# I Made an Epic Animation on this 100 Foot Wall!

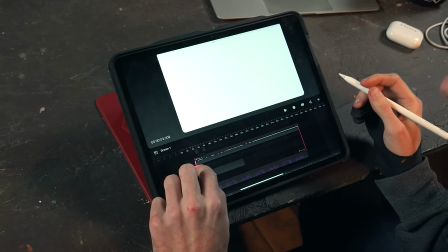After this super frustrating experience, I had to come up with a different solution. I think I'm gonna try and do a workaround here.
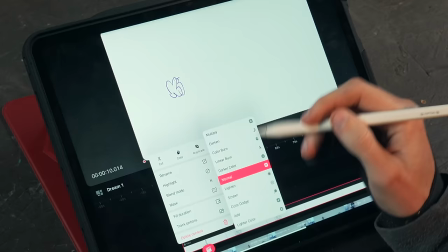I'm gonna save this as its own video and then import it back in and then mask it off.
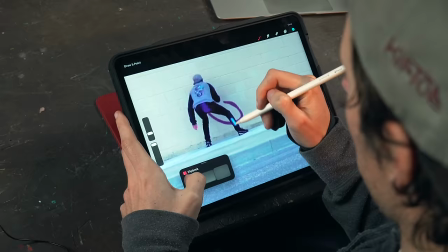We'll see how that works. Once I finagled that workaround, things actually started to fall into place.
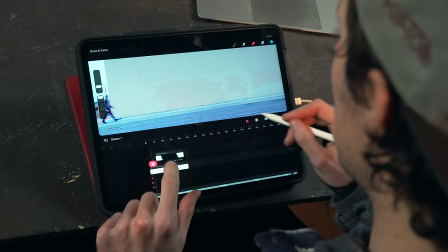Okay, so about an hour later, I have masked myself out. Decently convincing.
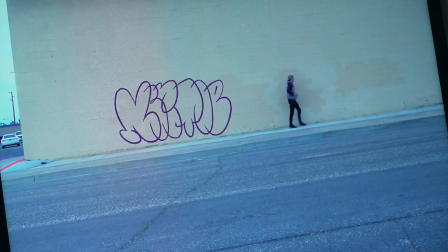Pretty sweet. Okay. That's the easy part. Now I have to turn this into a freaking T-Rex. Okay. And before I start drawing, I need some reference materials. So, off to my favorite aisle.
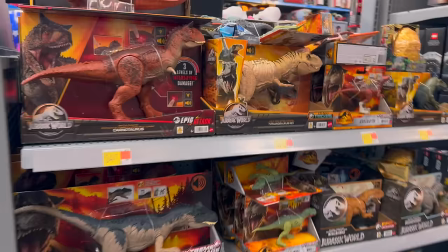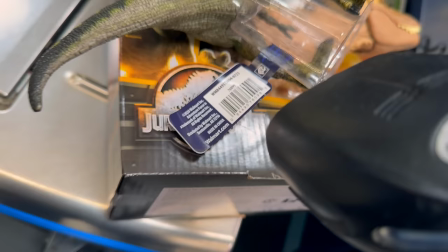Oh, so good. Research. Business expense. Okay. This is cool. Let's get animating. And with big projects like this, the first thing I love to do is to just get organized.
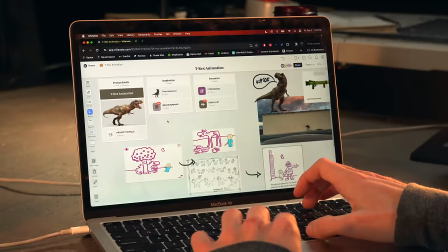And so I'm using Milanote. Milanote, who's a sponsor of this video, is a handy digital tool designed to help you organize all your creative projects. As you can see here, I've gathered a whole mood board for all my inspirations and plans for this animation here.
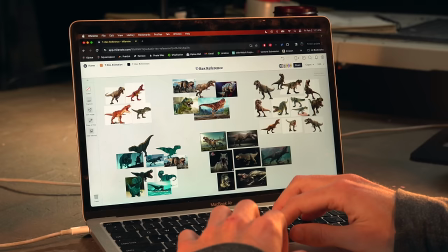And I can create extra boards for specific things, like a whole folder of T-Rex references, which I'm gonna need a lot of. And instead of sifting through folders and images on my computer, I can just have them all laid out here all at once.
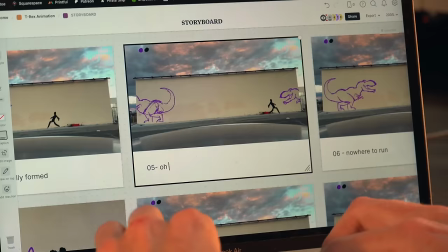I've also plugged in my storyboard and a note for each drawing so I can remind myself what's happening in each scene while I'm deep into animating.
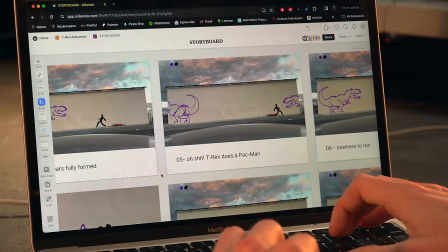So now I can quickly scan where I'm at and move forward without missing a beat.
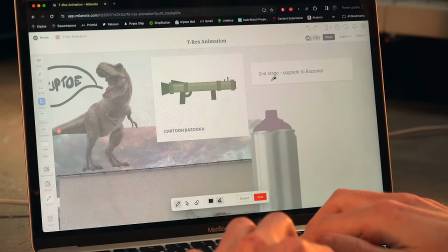And if I'm missing something, I can easily drag and drop images or text or columns or draw arrows.
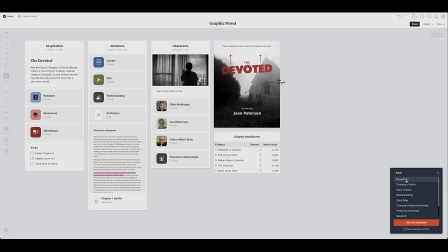Everything's built right in and it's very, very intuitive. And Milanote has been so handy, I plan on using it for a potential graphic novel that I want to create here and use it for my page layouts and the scripts and all the files and the inspirations all into one place.
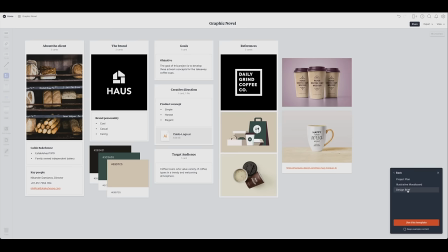And it comes with hundreds of built-in templates for illustrators, photographers, filmmakers, any creator really. Milanote is available for free right now via the desktop or the app. No time limit. So sign up using the link in my description and start organizing your thoughts into your next creative project.
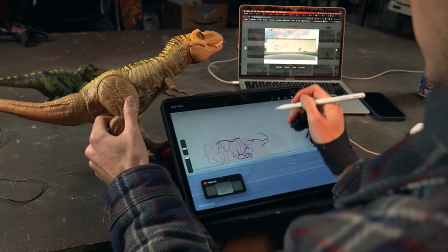And thanks to Milanote for sponsoring this video. Let's dive into this T-Rex.
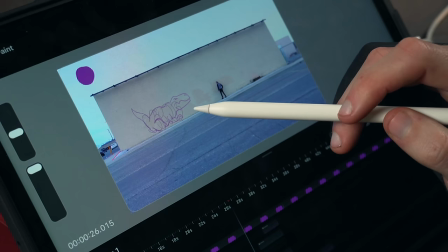All right, I've drawn a few keyframes in here. You can sort of see what it's gonna look like.
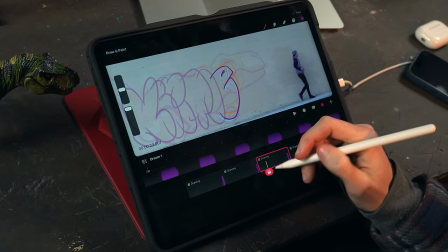Boom, boom, boom. I just gotta animate in between these keyframes and make them come to life. This was the first part of real actual animation. And I just had to dive in head first. All right, here's all the drawings I have so far.
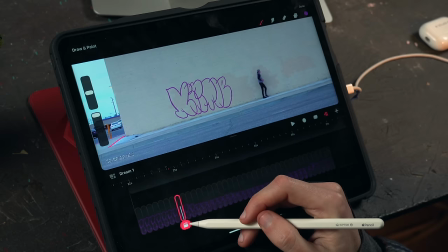And I noticed that it's best if the tail starts to wiggle a little bit before the whole transformation, to show like a little tease, like he's breaking out of his shell basically. And then boom, it transforms. And also the timing with everything, because I'm still walking away like this, and then the tail starts to wiggle and I look back and then it transforms.
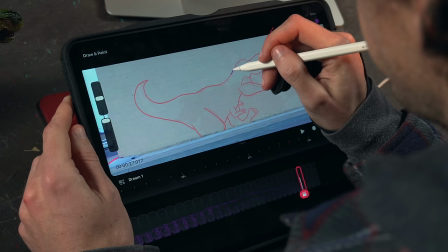Now I just gotta get him up on his feet.
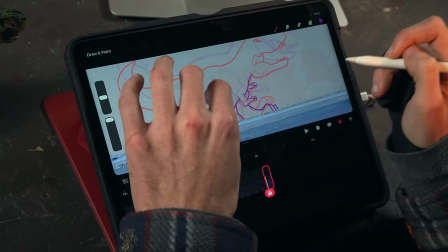I'm no animation aficionado or anything, so I'm really just winging it and trying to figure this all out as I go.
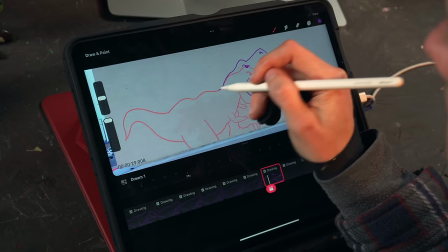Okay, I'm making some pretty good progress here. I'm trying to get the T-Rex up onto the surface here, and he's got one foot already.
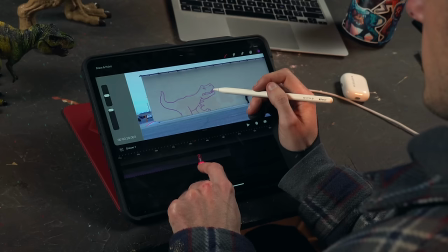I'm just trying to get the other foot, and I'm trying to get the weight and the momentum so it feels like believable and he feels weighty.
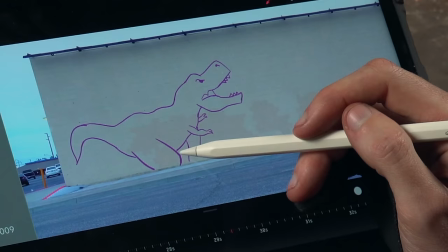He comes down to get momentum and he hoists himself back up and flicks his second foot up like that and then lands really hard.
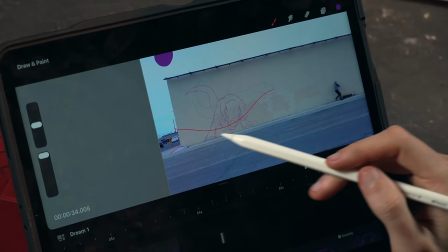So we're getting there, gotta keep going. Okay, we're getting to that point where I gotta do a whole 180.
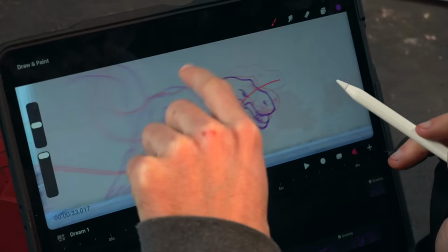I have this red line to follow his head all the way over there. And this is the point where it goes from 2D to 3D.
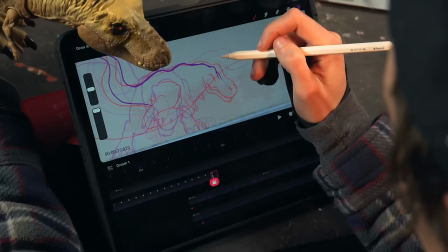That's where this toy really comes in handy here, so I can get the dimensional aspects of his head.
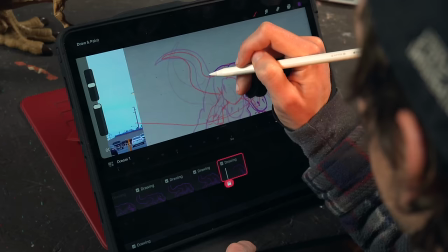This is definitely one of the more complicated animations I gotta do.
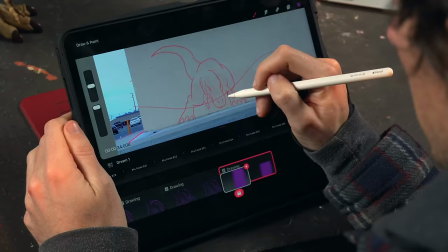Ready for the challenge. A lot to think about,
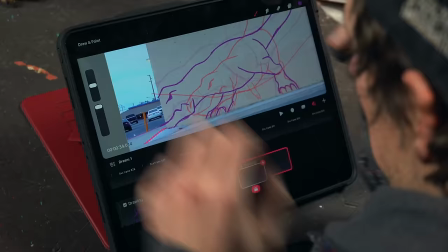but just filling out these masses in space with this foreshortening and creating that depth and that turnaround.
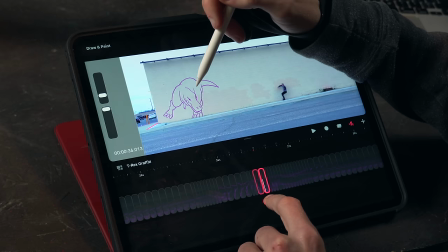It's a bit challenging, but it's really fun.
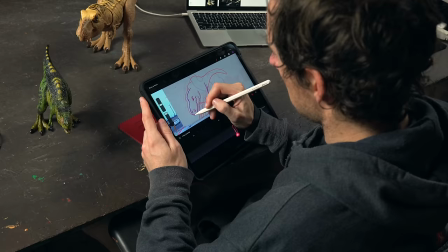Okay, we are at day 4. The first 3 days were very productive, I would say. And I noticed that, you know, each frame that I add, it keeps you motivated to keep going one frame at a time, this whole story that evolves right before your eyes.
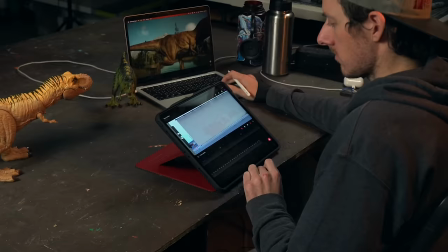So, let's keep drawing.
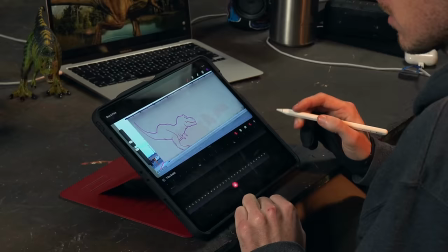After I stared at this for many hours, I noticed that something was just off about this T-Rex taking a step.
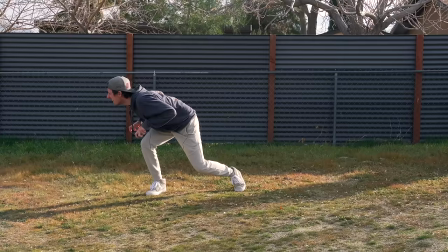So I went and did some proper research to find out the issue.
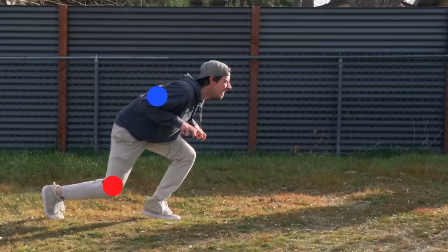So after getting some very scientific reference, I noticed that my up and down motion was totally off.
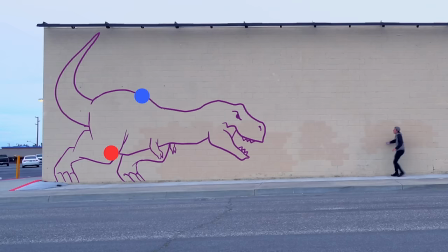So you see how the leg comes up and his whole body kind of comes down with it?
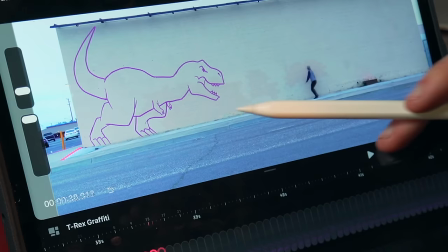That's backwards. So what I had to do, redraw everything so he would be coming up with his leg and then back down.
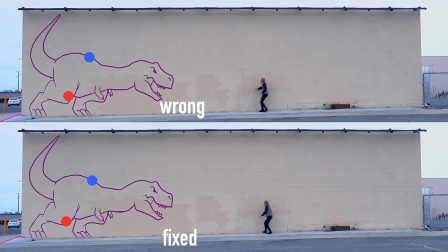It feels a lot more natural, like he's really coming for me. So that was a big change I had to fix, but now we're back on track.
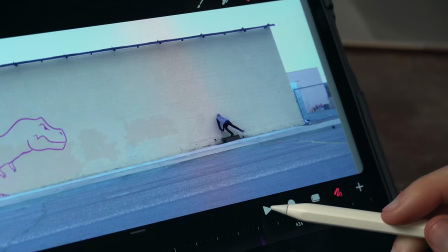Now it was time to start adding some more action for me and my purple spray can.
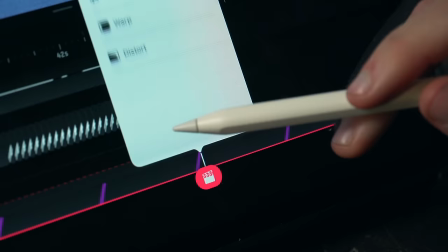I figured out that I could manipulate the drawings and warp them into place for certain shots, creating a really cool effect that looks like I'm interacting directly with the drawings on the wall.
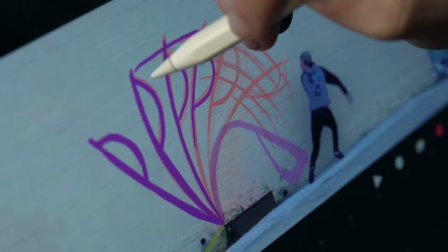And then once I let it go, I'll come back in with the frame by frame to give it that energy that it needs.
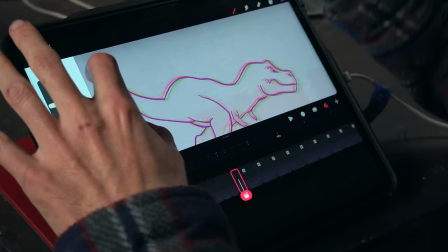To keep the T-Rex looking alive,
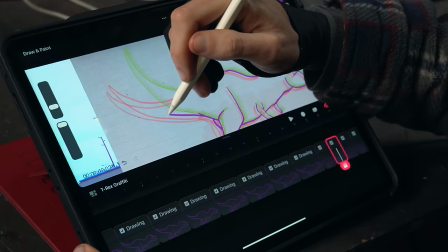I would make sure to draw the tail wiggling around back there to emphasize his presence on the wall.
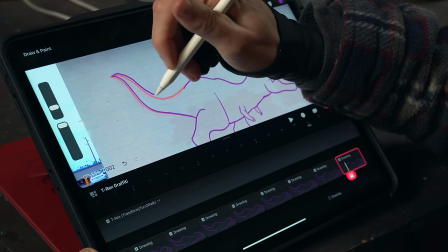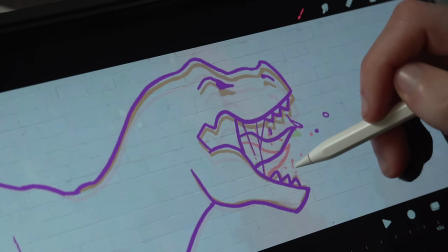So a few more changes I'm adding as I'm going here. I wanted to make him a little more menacing. He seemed a little too friendly, and I wanted him to be more and more intimidating.
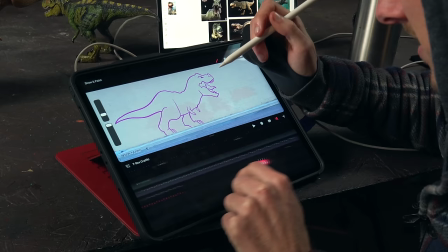So I added these juicy spit and slime coming out of his mouth as he opens it up.
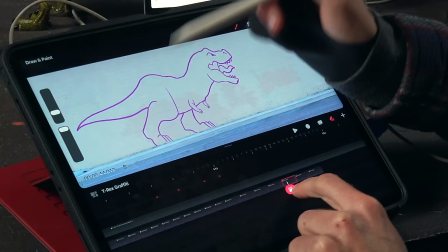And then I'm going to go back and change his legs to be more angular.
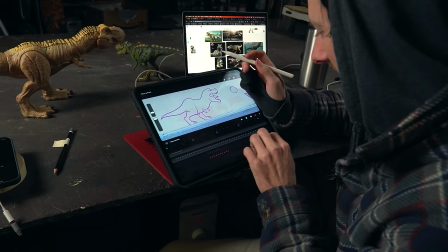See how this is like roundy polioli here? This angular makes it a lot more intimidating and a lot more fierce. Gotta go back and redo all those frames. But I'm learning all these things as I go.
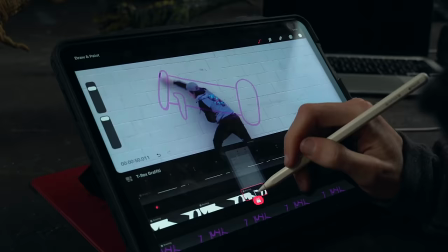That's how it goes. The days were ticking away as I meticulously drew each frame, one after the other.
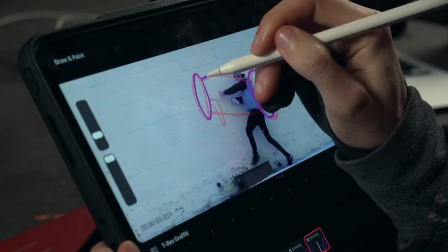And after the catapult fails, Kiptoe tries something a little beefier.
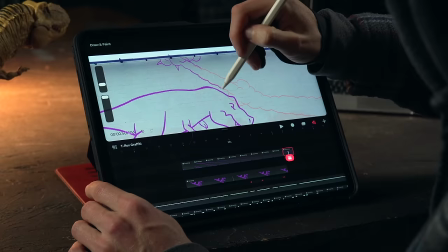But the T-Rex doesn't budge.
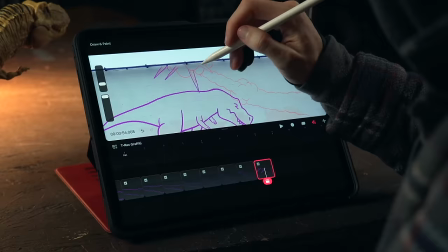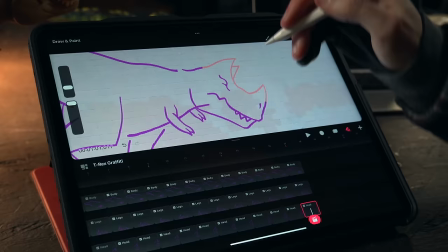I wanted to up the ante with this T-Rex here and give him like an upgrade,
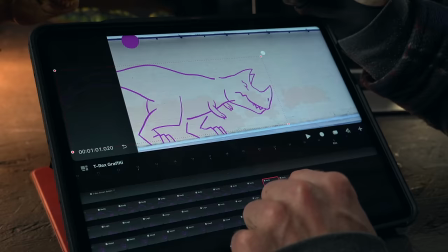a transformation into an even more intimidating force of nature.
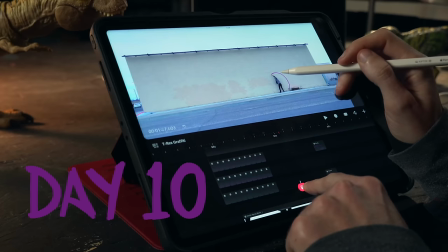Okay, we got our Pokemon upgrade here, and this is the part where I draw a circle around myself as like a force field,
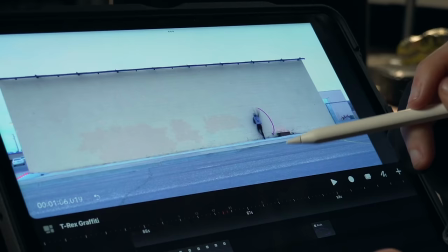boom, and he comes and smashes down on it like that.
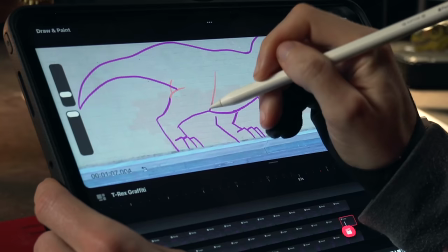So I gotta get from here to here, and I want him to take a step with his right foot, so he's gonna go back up.
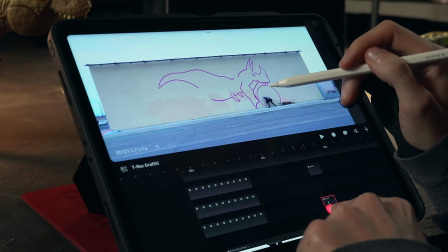Land his foot here and slam down on this.
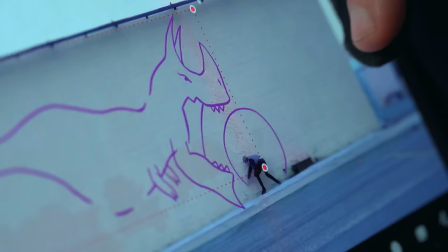It's kind of cool when I split up the body parts in the layers like this because it's kind of like half keyframing, half frame by frame.
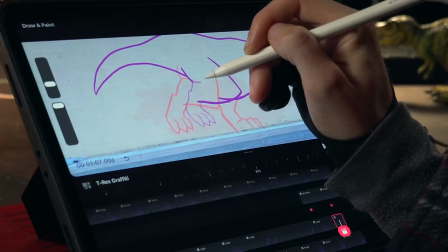So I can just keyframe the mouth and the head and the jaws to kind of move over and open up. And then I just have to draw the legs frame by frame to fill in the rest.
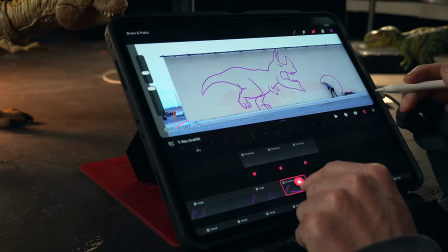Just trying to make things go a little faster and smoother.
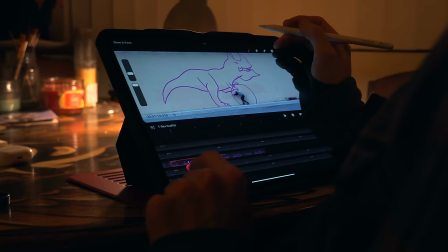After spending almost 2 weeks on the animation, I needed a change of scenery, which is easy with the iPad, thankfully.
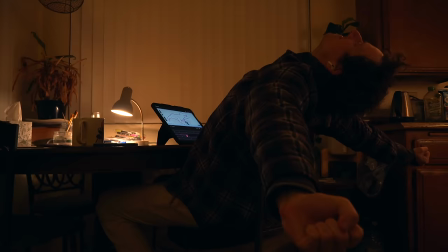But the process itself was definitely starting to take its toll on me.
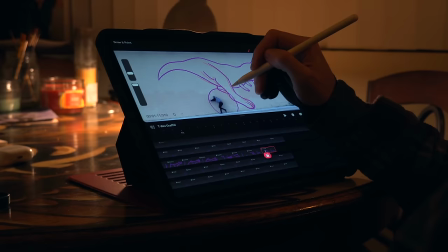You gotta stay hyper-focused during animation and believe in the results before they happen.
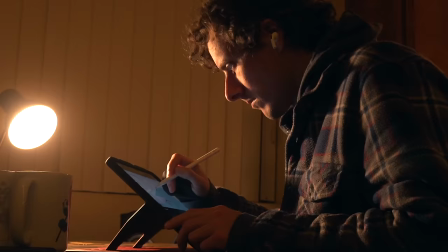But once you got a section finished, it was so satisfying to watch it come to life.